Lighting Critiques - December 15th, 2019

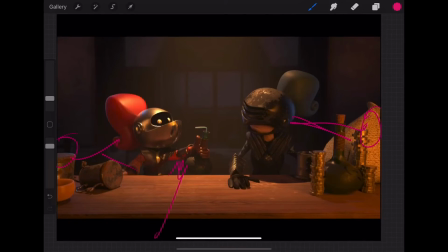They're lights that are going to be coming from the surface area and not from overhead. overhead doesn't happen back then so that's that's that was kind of throwing me off a little bit um and then additionally a few things one I noticed this like it looks like this guy's kind of penetrating the
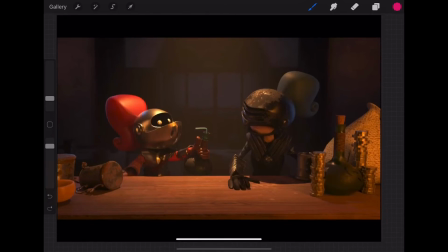table there I would just watch out for that um in terms of their shaping like there's two well a lot of it's going to depend on when you take away that that overhead light I really like what you're doing with like getting the vignette here in the middle I would I would like
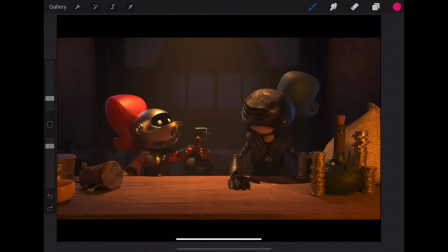to try and uh keep that if we can um by maybe putting um maybe even putting a candle in the foreground here like or like right in here so that we can kind of create keep this and then the other big thing is like there's not enough there's just like not enough shaping
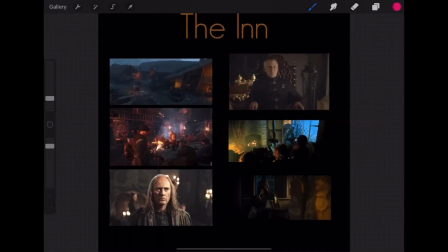in the background the way that we're seeing in like this shot how it's
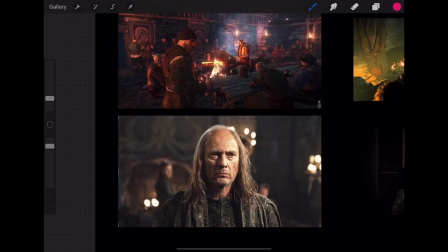um you know closer up on him but we're like it i mean you don't necessarily need, like, these candles back here, but just, like, these subtle little bits of light hitting some characters back here.
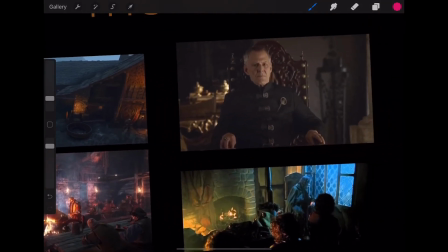I mean, this is, like, an extreme example of it, but, like, same thing here, like, little bits of stuff being hit.
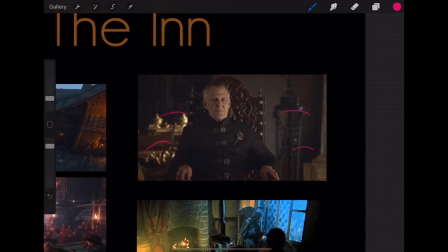I'm not quite sure what these are from. Let's hand to the king. That's a Lord of the Rings thing. Is that two?
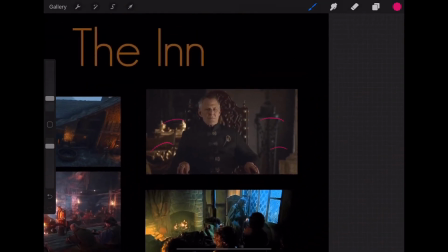I guess so. Yeah. Okay, so with these, like, again, you're just getting some more background stuff, and also,
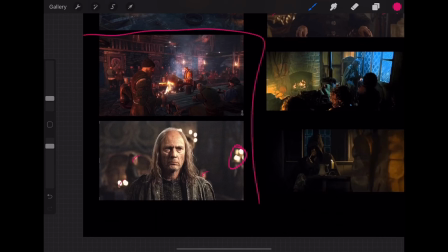those are really good like if you look at the difference between these two um the main thing that makes like this one work a lot better is depth of field so the this one's probably a little more of
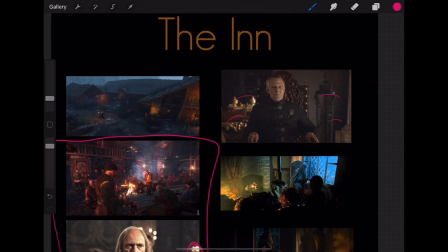a better representation because about the distance that we're going through on your characters i would go ahead and throw that background out of focus a little bit but then
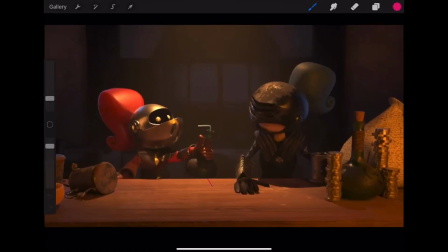um but before you do that i would actually it looks like it might be out of focus a little bit but it's hard to tell because there's nothing like there's like no detail back here there's It looks like there's window panes. Again, you can do the Lord of the Rings thing and really bring in a lot of blue light back there. But it would just be nice to pick up some of those details back there.
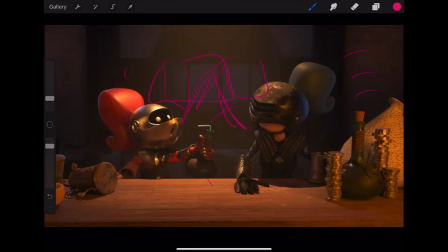So those are my main takeaways. I would eliminate that overhead light and kind of recraft the light based on that.
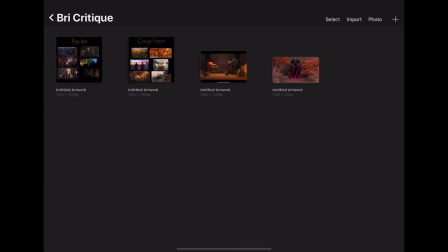And then we can go for updates from there. Let me know if you have any questions. If you want to totally disagree with me, by all means, this is your thesis.
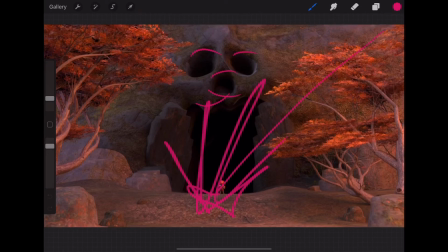This is a special project for you. this is the one thing that you, like this is, unless you direct a film and create it on your own, this is the most control you'll ever have over a project. And so you need to hold on to that. So if anything that I say is not where you want to go, let me know and we can craft it based on your vision.
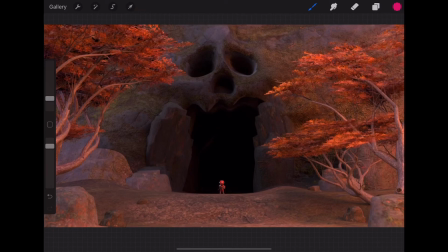So keep going, keep lighting. You're doing a good job. This all looks really cool. I want to see the project as a whole. And then we'll go from there. All right. Happy lighting, Brie.